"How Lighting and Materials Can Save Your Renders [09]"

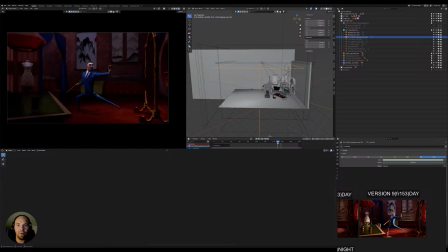That is I think quite a quick way to do it. No need to, and we can check the frame that we like, for example, or the frame that we are working on, without changing the color all the time.
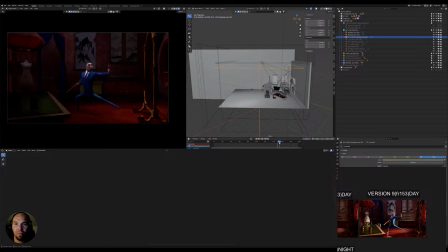So, and then later on, depending on which one we prefer, we can then just leave this lighting on for later. We have here a fill light for the mirror itself.
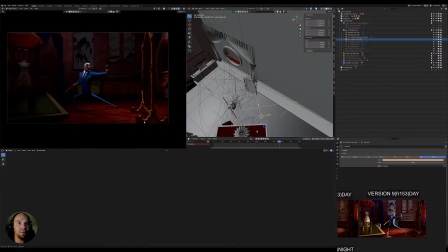That is here, super close for the generally this side here that is facing the camera, because it gets a bit dark as well.
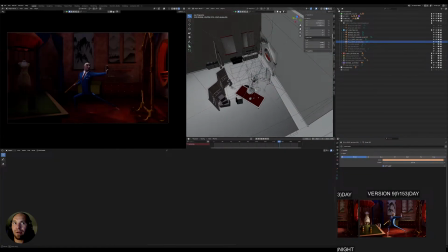Then we have another here that is for the window. So this one is doing this, that we might lower a bit so that it's not going. I think that this light is actually creating these,
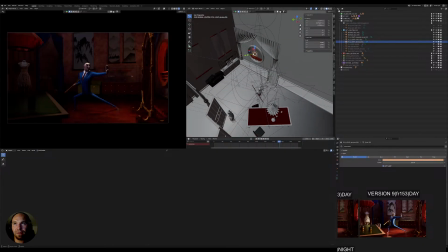giving us these harsh shadows here, which might be a bit too much, so that we could increase the fall off here, the radius, so that we get some smoother shadows.
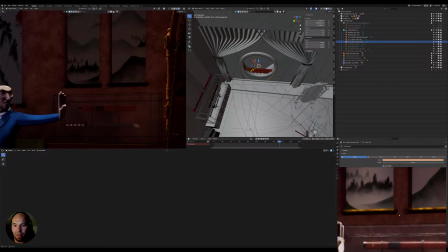This is looking already nice compared to what we had here. They were super sharp here. So I think this one is good the way it is for now.
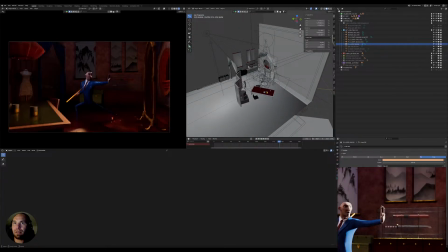Then we have here another light that is a fill for the table itself,
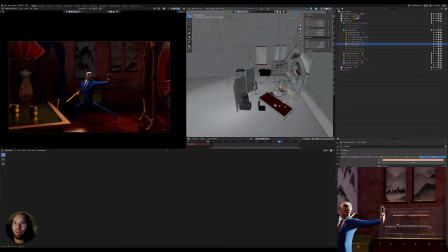that we can,
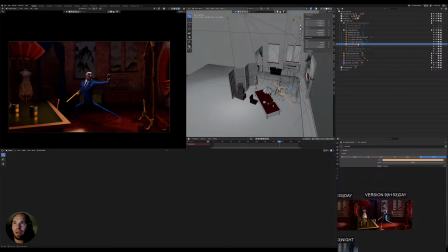let's see here, I'm inclined to add another fill light and use the same dark lighting, maybe even this one here, this color, and use this. We can add
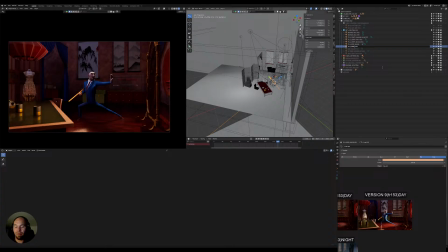We can name it cold, for example, hillside, and we can call this table so that we know both of these lights are just for the table.
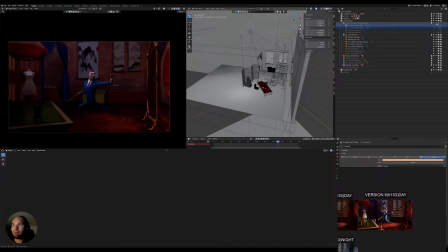We could put them in the table collection here as so. And turn these two lights off completely. And so now we know that if we turn this one off as well, we're just lighting here the table itself.
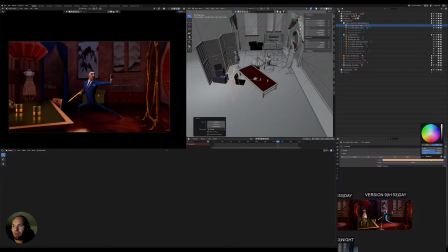Let's move this light to the other side. Let's put our color that we wanted to put here.
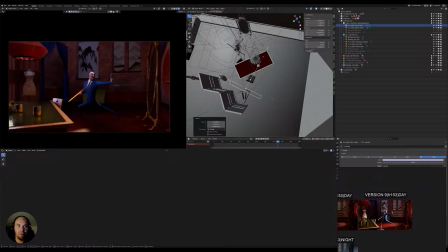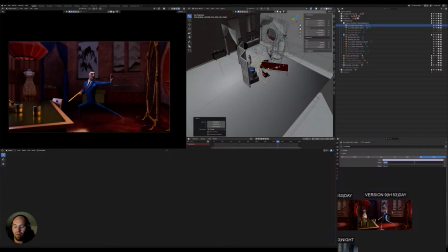And then lower it by quite a bit.
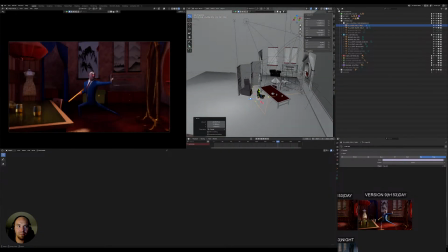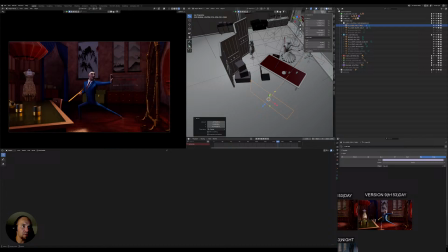So that we have these three tones of a slight fill tint, and then we have some shadows, and then we have the fill light coming from the right side
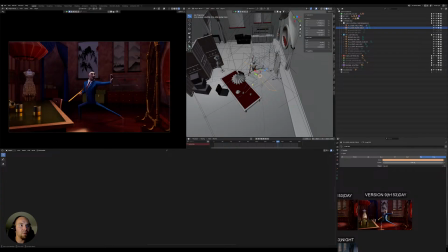from the window, taking this lighting here, which we could lower by quite a bit.
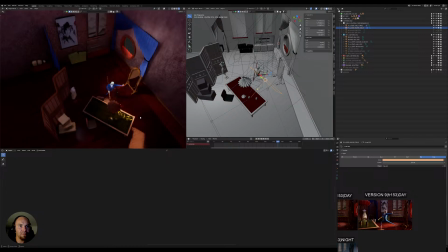Let me see here, see one light that is affecting the floor here quite a lot.